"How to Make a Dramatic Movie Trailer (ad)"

Now the music is more supporting the emotion rather than creating the emotion.
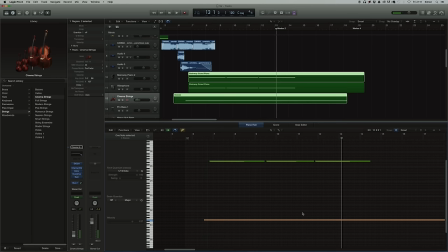(4:18)
After that the music takes a back seat, just a long bass note and repeating piano that sounds kind of ominous.
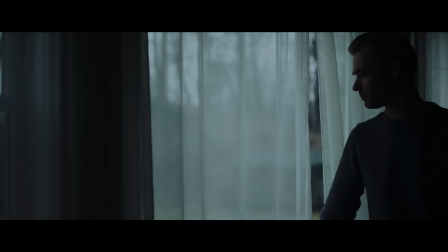(4:25)
Meanwhile we can give some context, introducing our characters and some of the disaster movie type shots. But so far we've only really hinted at conflict, we probably need something to raise the stakes.
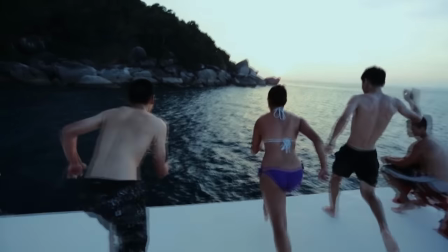(4:37)
So I found this shot that's classic happy holiday style footage, really not the kind of mood I'm looking for.
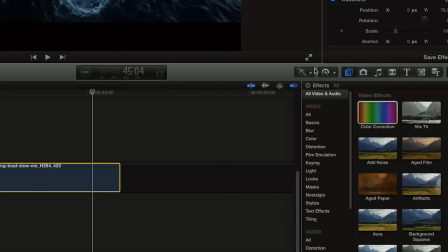(4:44)
But if we take this bit at the end and reverse it, just showing a very short clip,
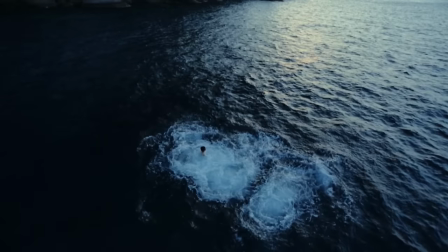(4:49)
it kind of looks like this guy is getting slowly sucked underwater. Now obviously if this was a real movie, we'd probably need to do a much better job on the effect,
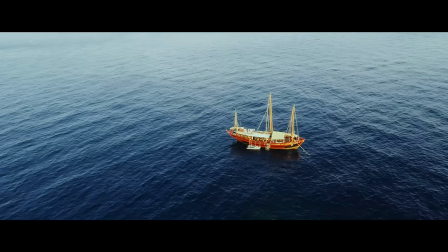(4:59)
but the point is that we've changed the mood again. everything was fine at the start then we got a little
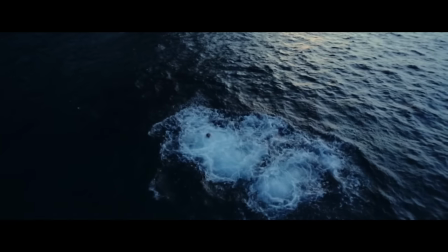(5:05)
apprehensive and now things are definitely dangerous it's another turning point in the mood
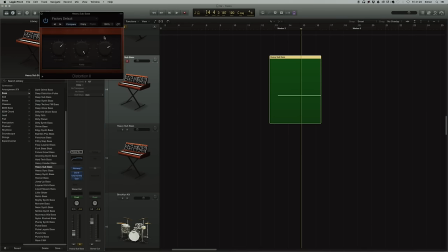(5:11)
so for the music I took a really simple bass line and added tons of distortion to it and then had the volume increase over
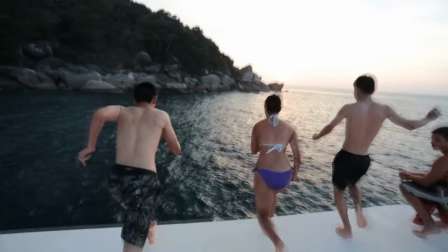(5:18)
time we started with this and ended up with this so that can lead us into a high energy montage which is very common in trailers. If we had a shot of an explosion, we'd be tempted to include it right here. Now to go with the montage, I found some weird metallic scraping sounds,
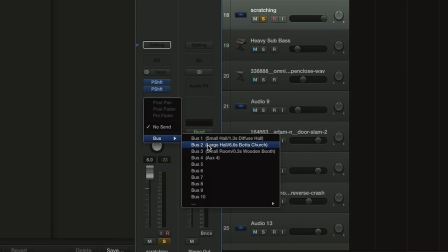(5:42)
slowed them down a bunch and chucked on a whole load of reverb so they sounded like that classic horror music ambience.
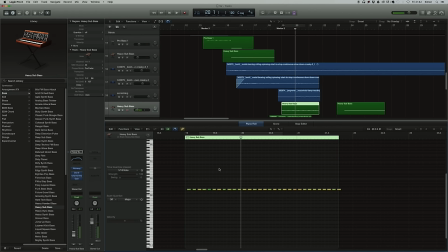(5:49)
Underneath that was a more rhythmic bass line to give us more energy and now more frequent impact sounds, but this time reversed. Now we've been gradually increasing the tension, but rather than just kind of climbing up to our ending, why not first bring it all the way back down?
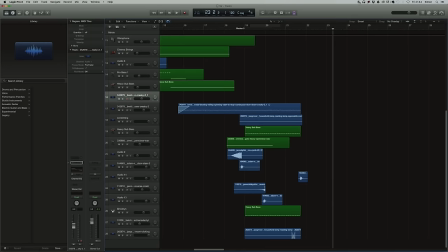(6:07)
So I silenced the music and used a kind of mysterious shot of divers going into a dark cave for a bit of anticipation. It's a very common little trick really, to have your loudest point right after your quietest point. So every single shot in this teaser trailer came from Pond5's new membership library, which is the sponsor of this episode.
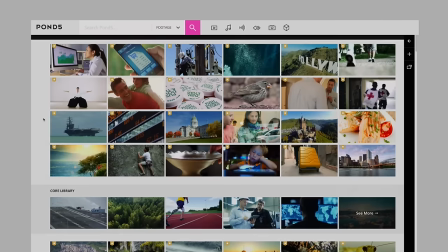(6:28)
They have a few different plans that give you monthly downloads as well as 10% off the rest of their library. But in the description of this video, there's a link to where you can download all of the stock footage in this episode, plus plenty of extras, completely for free, no credit card required.
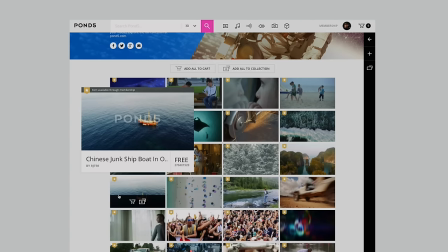(6:44)
There are 50 clips in total that you can use for any project, including making your own trailer if you want the challenge. Now I have to say, it was much harder than I thought it would be, but that's exactly why it was such a valuable exercise. My name's Simon Cade, this has been DSLRguide, and I'll see you next week.